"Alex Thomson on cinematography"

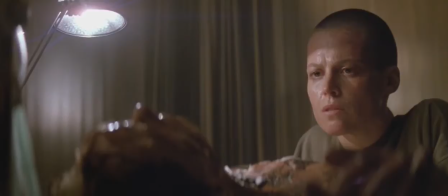(8:15)
Why I say that I'm pleased with it, because normally you would like to photograph a scene with the actual lamp itself,
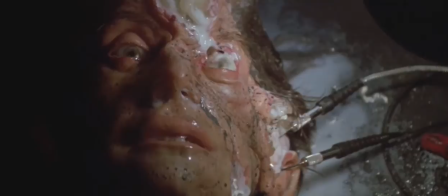(8:21)
but the source becomes so bright that it flares out the lens and doesn't
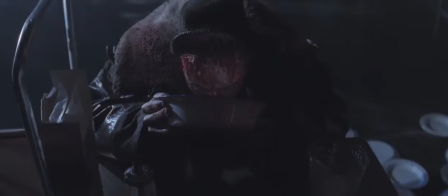(8:29)
give you the effect required so you have to augment it with another kind of lamp but you really
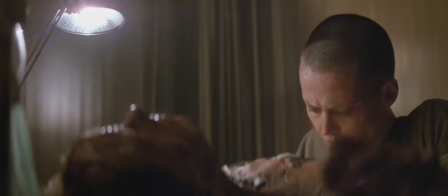(8:35)
get the feeling that she's lit by this lamp and the separation between the shadow side of her head is
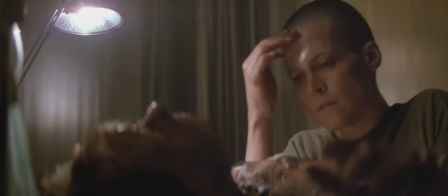(8:44)
created by just lighting a little bit on the wall behind her so that you see the shape of the head.
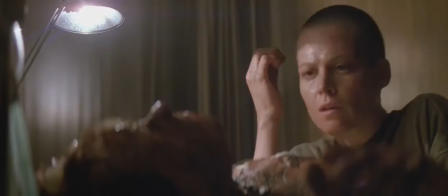(8:50)
I think it's quite an effective shot
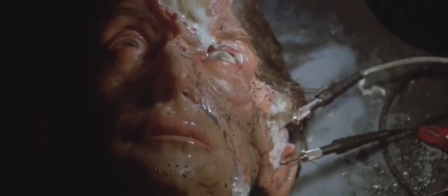(8:53)
and quite often not on this particular picture but when you have actors with false hair pieces
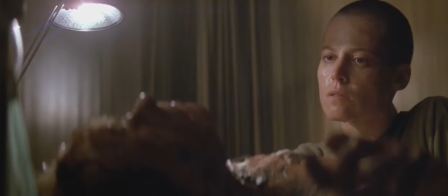(8:59)
and so on often you can see the join and you have to help it with the lighting by just shading it a little bit or changing the angle of the
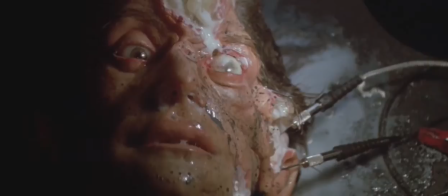(9:08)
light so that you can't see the net join in the wig for example and quite often contact lenses are quite noticeable
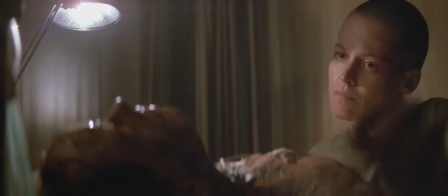(9:17)
if the lights are at an acute angle you see the edges of the
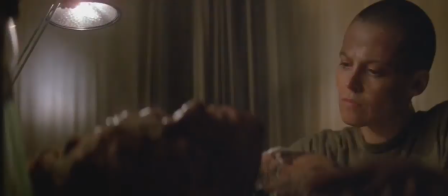(9:21)
contact lens so you've got to help that as well those little things you know you have to keep
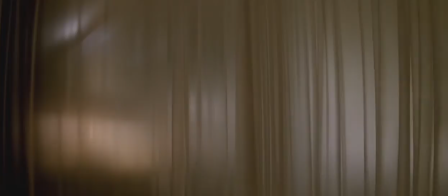(9:26)
your eye on the on the on the actors all the time because they're not aware of how they look while they're acting and also they get so absorbed
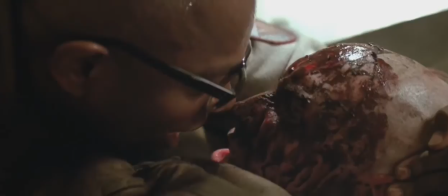(9:34)
in playing the part that they forget you know quite often their instructions about lighting I mean you can only suggest that you can't tell them
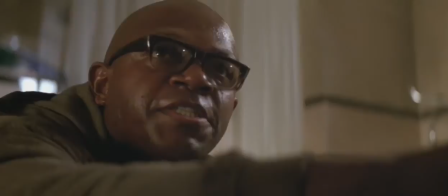(9:42)
what to do because you're there to help them you know. It's part of the artistry of a cinematographer.
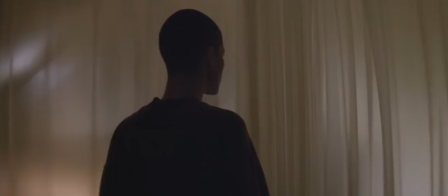(9:51)
If you have a leading lady who's probably getting on in years,
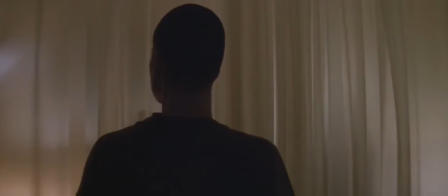(9:56)
you have to put the light where they'd look their best, unless of course they're playing a part where they have to look bad,
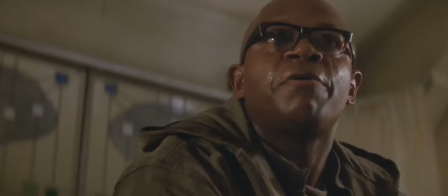(10:04)
but that's so rare. You have to kind of iron out the wrinkles if you can.
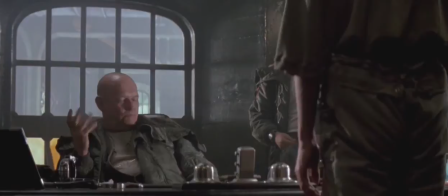(10:10)
This is not confined of course to female actors but male actors as well because they get old in the same way that anybody else does.
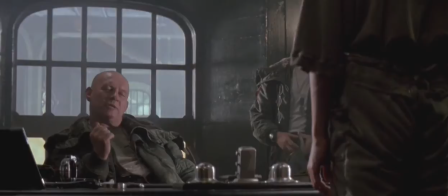(10:19)
Outside the window of course is a backing, a painted backing,
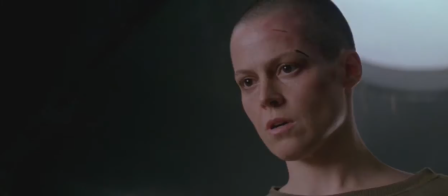(10:23)
it's not actually a set which is quite nice because the window beyond that you can see
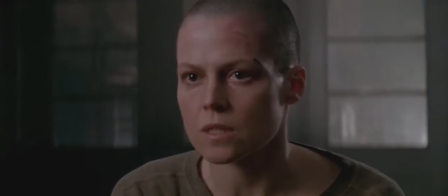(10:28)
has got silver paper on it which we like to make it look as if it's a lit window.
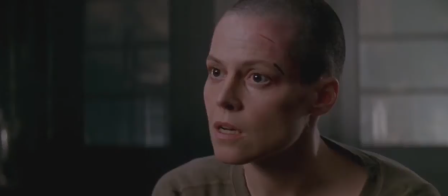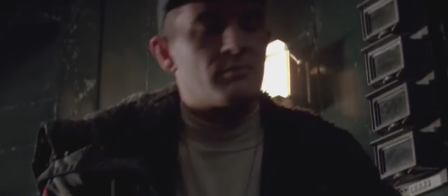(10:40)
Also you have to balance the practical lamps on the set you know if they're too bright they flare
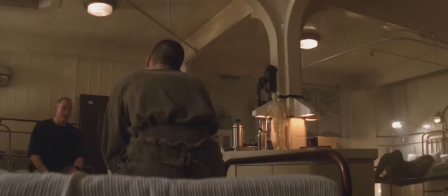(10:48)
back on the lens so you have to get them to a spot where they look as if they're lighting something but they're not actually.
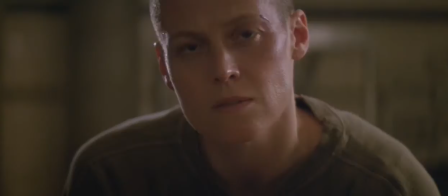(10:56)
Also you have to know how deep the shadows can be and still see some detail in them.
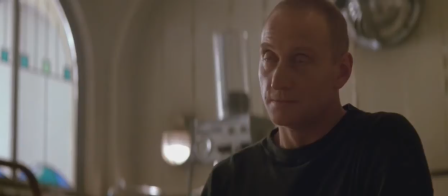(11:04)
I mean it's nice to have deep shadow but you've still got to be able to see the eyes and I think the balance here is quite nice.
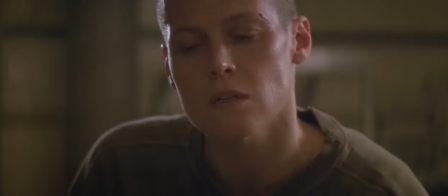(11:12)
It's a nice sort of soft
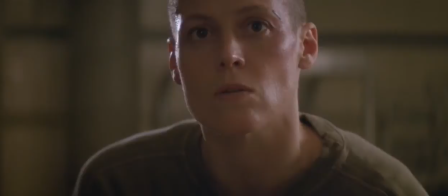(11:17)
cross-lit thing but you can still see the other eye and you know what they're thinking.
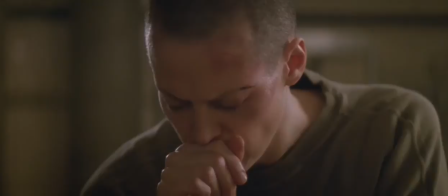(11:26)
And also of course continuity of sequence You do each shot separately,
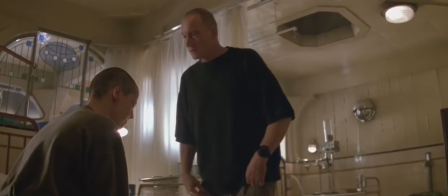(11:33)
but you have to maintain the feel and continuity of light in each different shot.
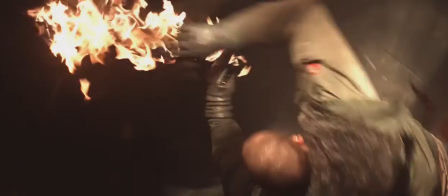(11:41)
You can't underexpose flame. Flame's always going to be very bright.
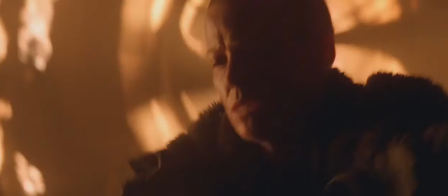(11:45)
The thing is to get the surrounding colours to match the firelight, so to speak,
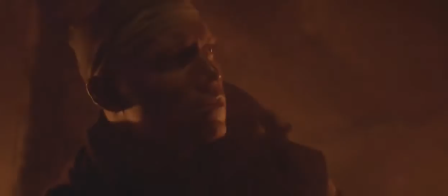(11:53)
to suggest that the light has come from the fire. because you do have to augment it.
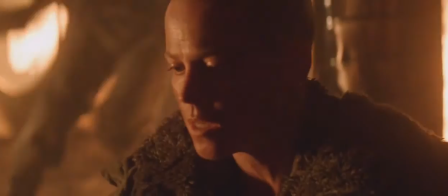(12:00)
You can't just let, you know, firelight do the job. You have to also, because it's so bright that it just flares out everything.
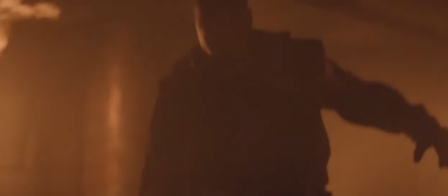(12:10)
So you have to colour the lamps, you know, make them warmer, make them more orange to match the firelight.
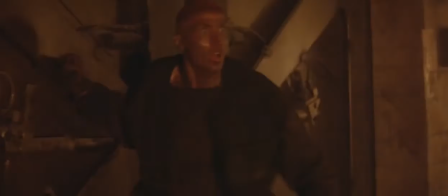(12:19)
And so the thing is to go for a deep exposure if you can,
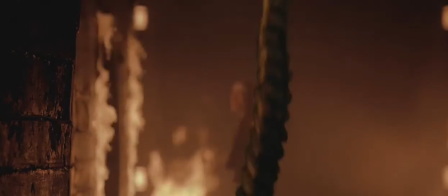(12:24)
to bring the light levels up so that the flame is more orange.
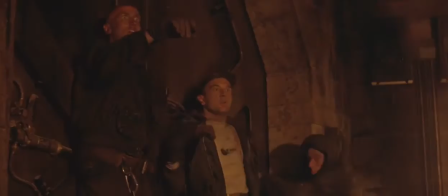(12:31)
Because if you shoot it wide open, the flame is so bright that it just flares out, becomes so white, it doesn't look like firelight.
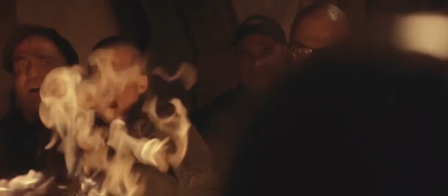(12:41)
So you have to colour the lamps and get a good exposure
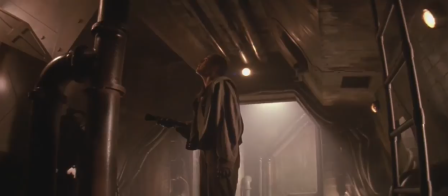(12:46)
so that you bring the level of the flame down to make it look natural. when you're setting up a shot and sometimes you
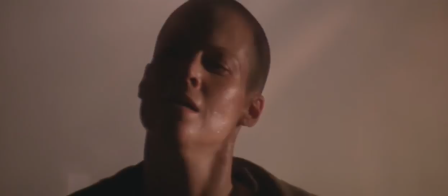(12:56)
get an accident somebody racks up and you think oh that's great you know let's do that that's a
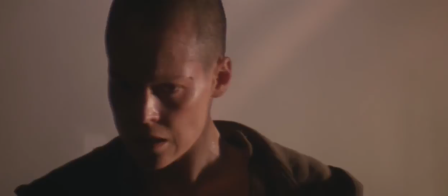(13:01)
lovely thing about filmmaking is that you you have the ability to change your mind you know and there's certain things that happen you know by accident and
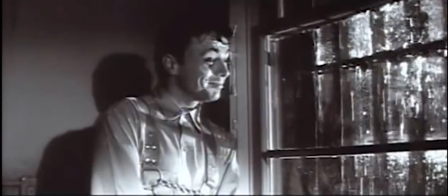(13:09)
that um are just magic you know I
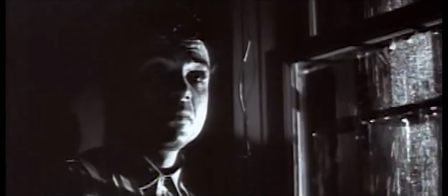(13:14)
always remember Conrad Hall talking about putting a light through a window, you know, and this guy's in a room and it's raining outside and it created tears,
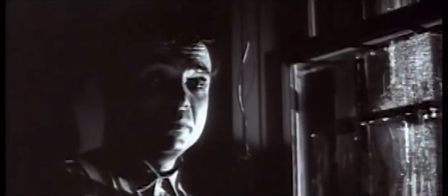(13:26)
the shadows of the rain dripping looked like tears on the man's face, purely by accident.
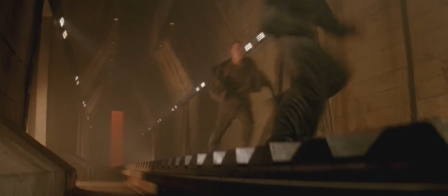(13:35)
The very warm light at the far end of the set, I had red filters on the lamps to try and suggest heat as they're trying to induce the alien into that pit so they can destroy it with the molten lead.
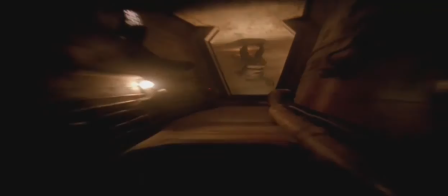(13:52)
So I was trying to give the feeling of terrific heat in there. This alien point of view was shot with a prime 10mm lens,
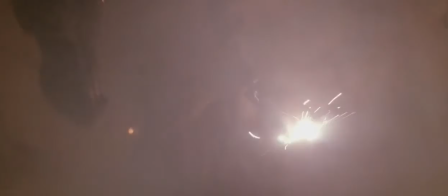(14:01)
which is unsqueezed, in other words, it's distorting. And we did it with a Steadicam.
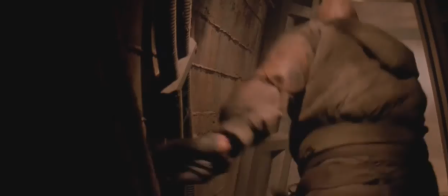(14:08)
The Steadicam operator was running down the corridors to give the sense of speed.
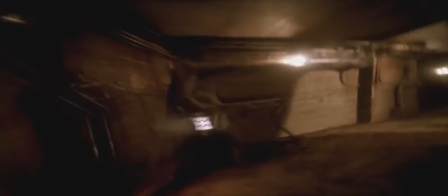(14:14)
And he also did a marvellous thing, which I thought was very clever, that he flipped the camera over whilst he was running, which I hadn't even seen before.
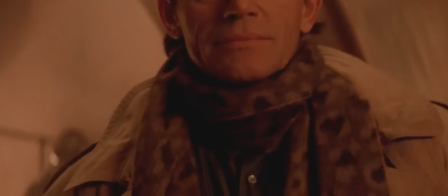(14:23)
It was a very effective move. Obviously, I've got flicker boxes working on these lamps to
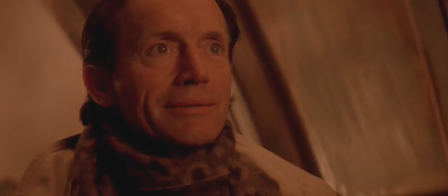(14:30)
give the effect of kind of firelight and the hot furnace.
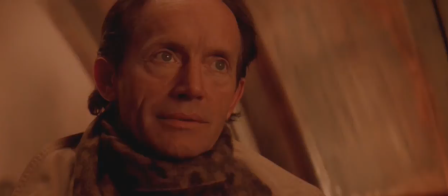(14:35)
You can just see it in the background. You see the light fluctuating. just to give an effect.
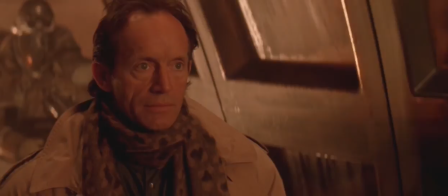(14:41)
Once again with flicker, it's nice to flicker on several sources at the same time because if you do just on one lamp, it never looks quite right.
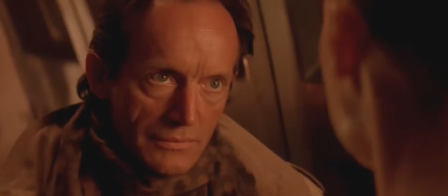(14:51)
It's either too regular or too irregular. But if you use more than one lamp at a time, it comes across much better.